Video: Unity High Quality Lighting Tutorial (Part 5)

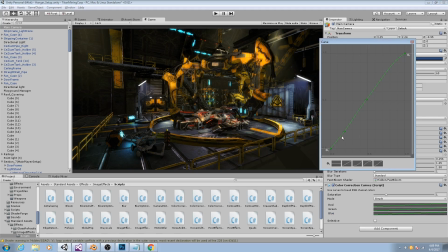8:17 Hopefully you can see it's a very subtle adjustment, maybe well I might tweak the green values a little bit more.
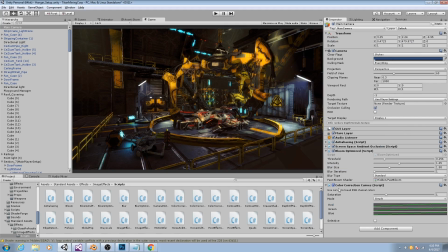8:29 Alright now you can really see the impact that has. Then we can also just generally increase the saturation. Don't want to overdo that though. There we go.
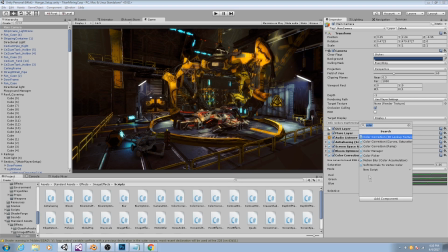8:43 Then next I will add on a depth of field. This is also a very expensive effect. Let me see if I can't make this a little bit bigger.
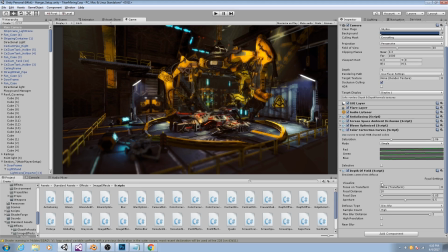9:02 Okay. Now the depth of field comes with a really cool checkbox here for visualize, and it is the black region that we are focusing on.
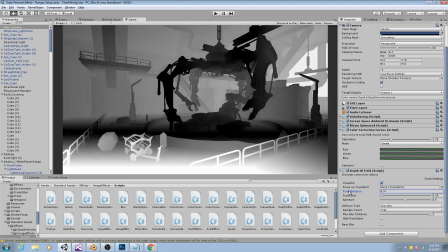9:12 So the focal distance is just how far away from the camera we're focusing.
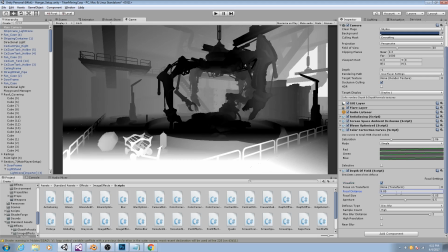9:16 We want to focus on the ship, and we can even tell it to focus on a specific transform, but I'm not going to do that just yet.
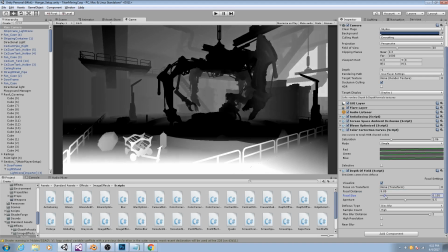9:23 And then the size is how big the focus region is.
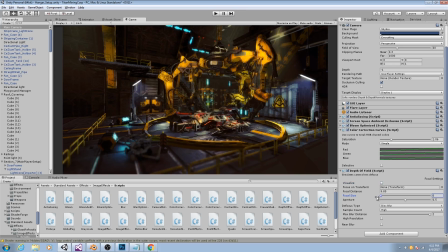9:30 so with a very low size we're focusing on a very narrow range whereas with a high size we can focus on a lot and the aperture is basically affecting how blurry everything is
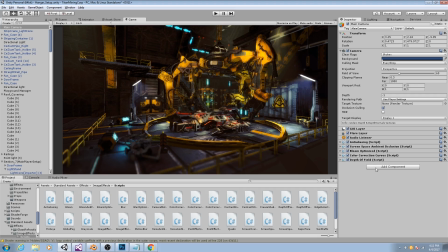9:46 and then what I can also add is I'll add on another one click this one vignetting open that up and what vignetting does is you see it a lot in film and that just darkens the corners so
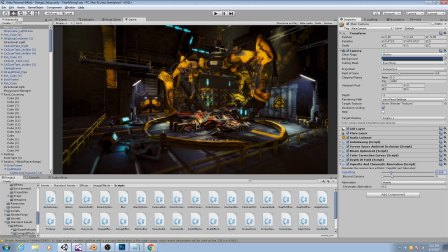10:05 as you see makes the corners a bit darker helps us focus on the center of the image and then I also like to blur the corners a little bit so you can see the effect that's having and
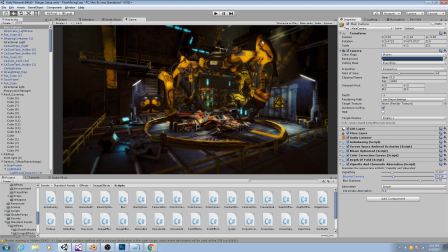10:20 then aberration is how the red green and blue color channels split apart around the corners of the image so as you see as I increase the aberration you'll see how the The red and green channels are quite distinct now.
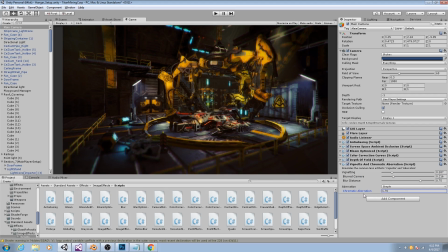10:39 So just a subtle effect. And then one more while I've got you here, so I can also add on noise, actually remove that one. First one, noise and grain.
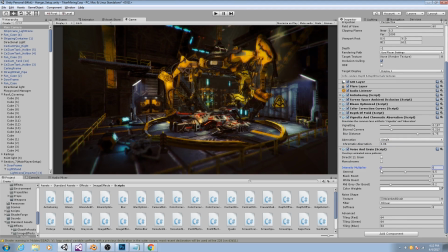11:01 So as you see, noise just helps, again, make everything look a little bit more grounded. it simulates the look of it being shot on film rather than digital which can actually look a little bit more natural to the eye so
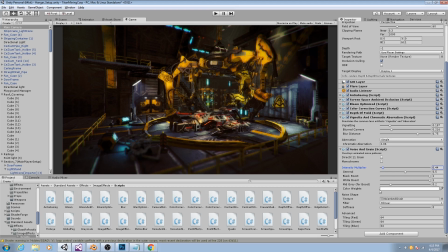11:20 you see we have a lot of control here we can add in color or we can also change whether we want this to be bright noise or dark noise i'm probably going to make this brighter noise and don't
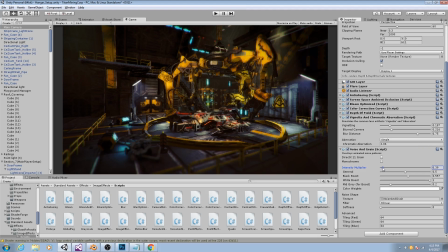11:35 want to be too strong though we don't want to be overpowering but you can see it especially in the bright areas like around here on the arm And so with all of those, now if I hit play, you
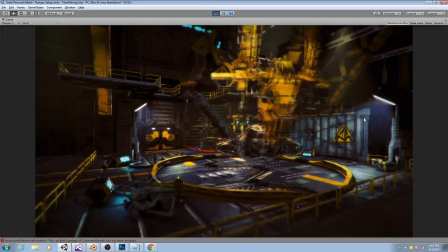11:53 can see what our scene looks like.
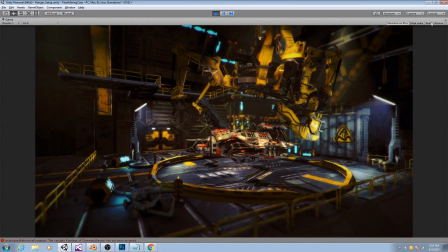We're doing OK on frame rate, it could probably be a little better.
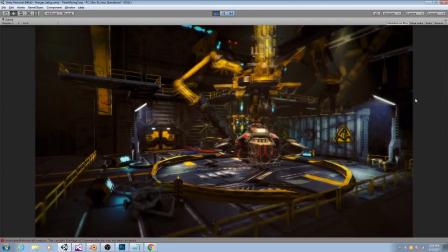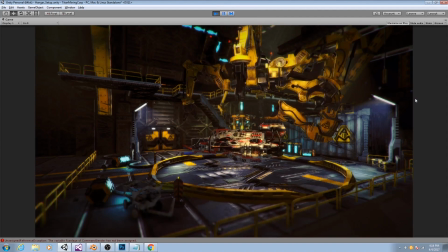12:13 But that just about does it for this tutorial.